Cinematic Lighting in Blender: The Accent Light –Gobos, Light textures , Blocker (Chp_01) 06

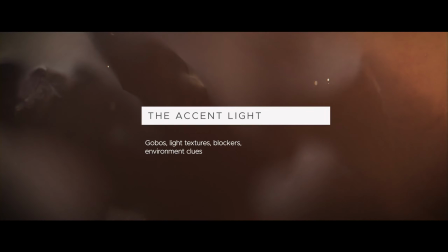0s
So we have added a really prominent hard light into the mix, which was meant as an accent light.
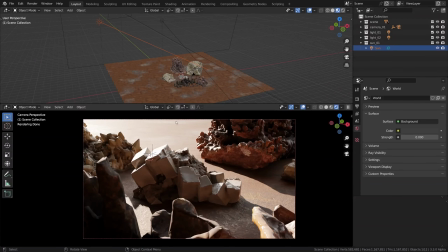6s
Now we need to use some kind of a light blocker or light gobo to really turn it into a light pool or light puddle. We just need to drag the viewer's eye into a certain portion of the image to create a bunch of pools of light.
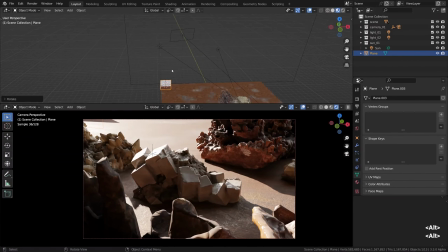21s
That is what we need. So let's create something that would block the light, a plane, for example.
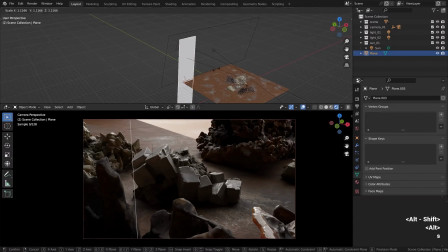27s
I'm scaling it in such way so it can block a portion of the light coming in from the sun.
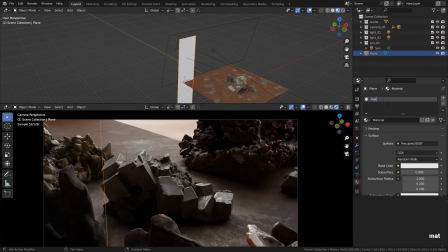33s
And just in case, to avoid the unnecessary light spill, or rather light bounce, I'm creating a new material and assigning a black color to it. Also zeroing out the specular component just in case. S to make it bigger.
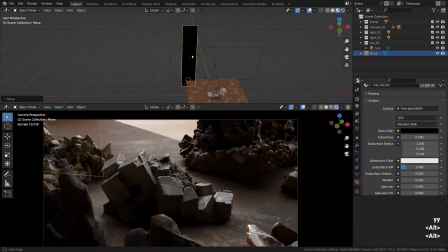54s
G to move. What I'm trying to do here is constrain the area of effect,
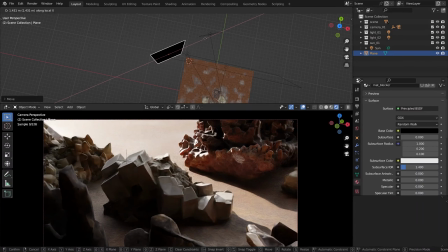60s
or rather area of influence of the sun lamp, so it turns into a little stream of light. Trying to find the right placement of the blocker. Shift D to duplicate it and move it over to the right side
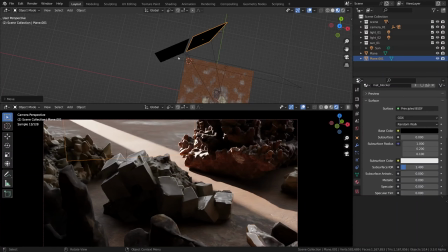76s
to leave a really small opening in between these two blockers. Now we can move this entire construction around to effectively shift the position of the light beam.
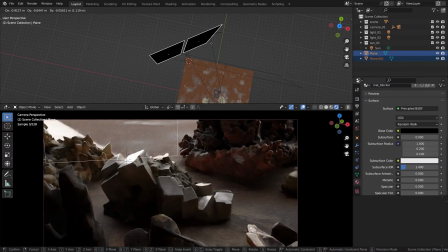89s
I'm trying to avoid this beam touching the main mineral.
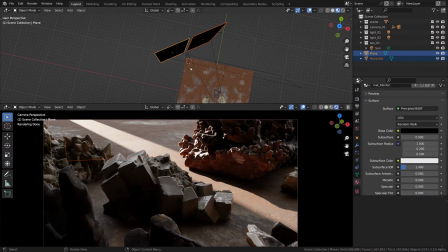93s
I want it to be super soft, illuminated just with our key light. And in order to further tweak the shape of the opening, I'm using Shift-D shortcut to duplicate the blocker once again.
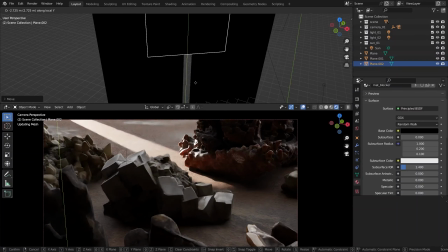107s
And you can see how moving it around affects the shape of the beam. Now the stroke looks alright.
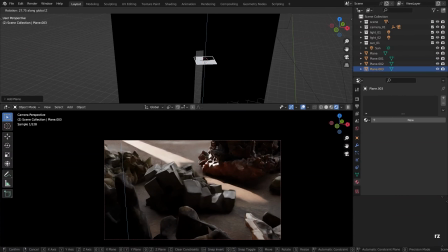115s
We can add some light texture to it. Now I'm going to simulate what is called a light gobo or a light cutout.
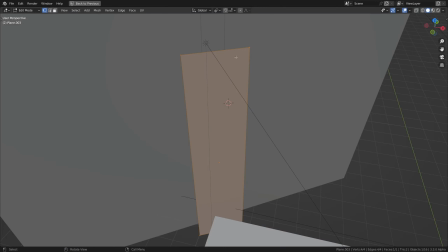124s
This plane will serve as a base. I'm tabbing into the edit mode, creating a bunch of subdivisions with the help of the Ctrl-R shortcut.
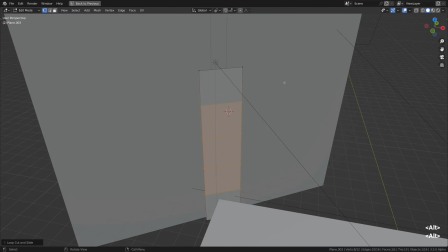134s
Then selecting everything with the help of the A shortcut, right-click and subdivide everything a few times until the wireframe becomes fairly dense. Something like that.
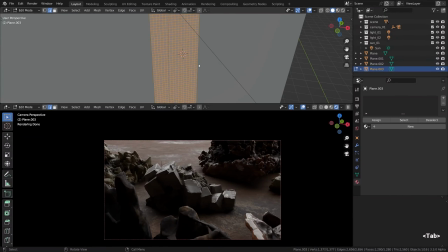148s
Control space to escape from the full screen mode, and then head over to the modifiers tab and select the decimate modifier. I'm going to use a fairly obscure way of rotating the geometry, so I'm selecting the unsubdivide mode and upping the iterations to 1.
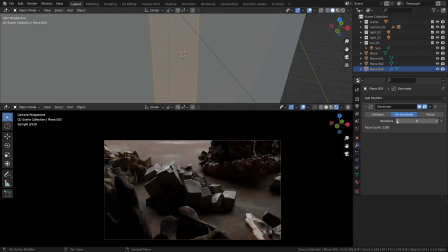165s
Now we can see that the geometry got rotated by 45 degrees, I believe. Yeah, 45 degrees, right? Now it's just a matter of throwing in the wireframe modifier and adjusting its thickness.
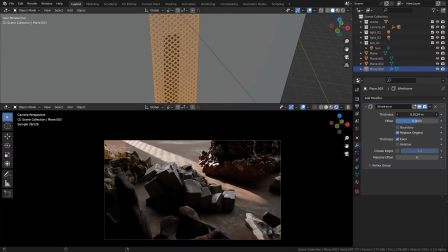183s
We have effectively created the light gobo, and we can play with the light texture by adjusting the size of it. It's not super intuitive,
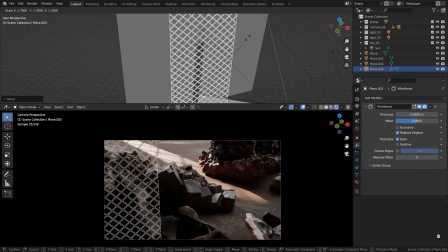192s
but we can also control the harshness of the shadows by moving this object closer or further away from the light.
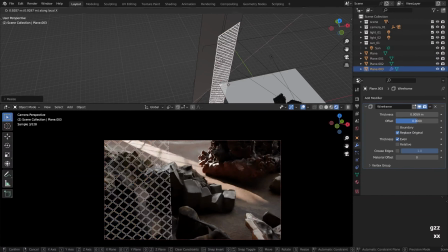200s
Or I should have said closer or further away in relationship to our subject.
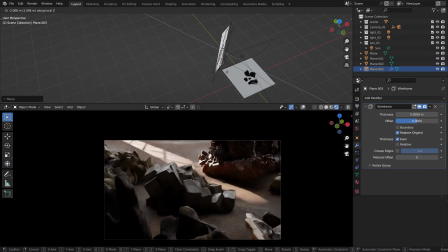207s
Aside from purely aesthetic function of breaking up the light beam, this light gobo serves the purpose of hinting at the environment.
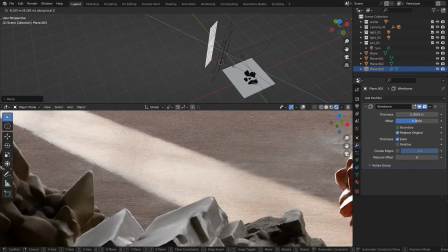217s
Is it some decorative part of the blinds that is throwing such shadow?
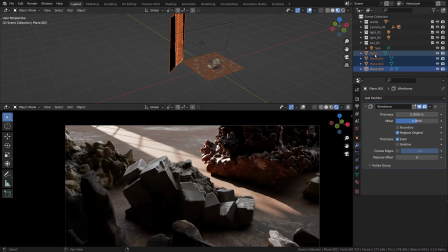221s
It tells something about the environment itself. I'm placing these objects into the sun blockers collection, just to keep things organized. And so this is our accent light. A stroke of compositional interest and a puddle of light at a higher intensity.
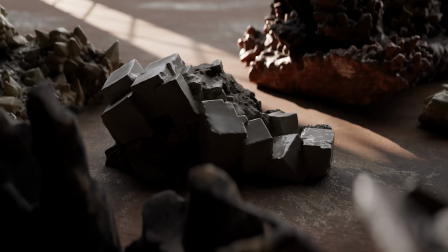242s
There was nice and soft window somewhere, now there is a sunbeam striking through. Awesome!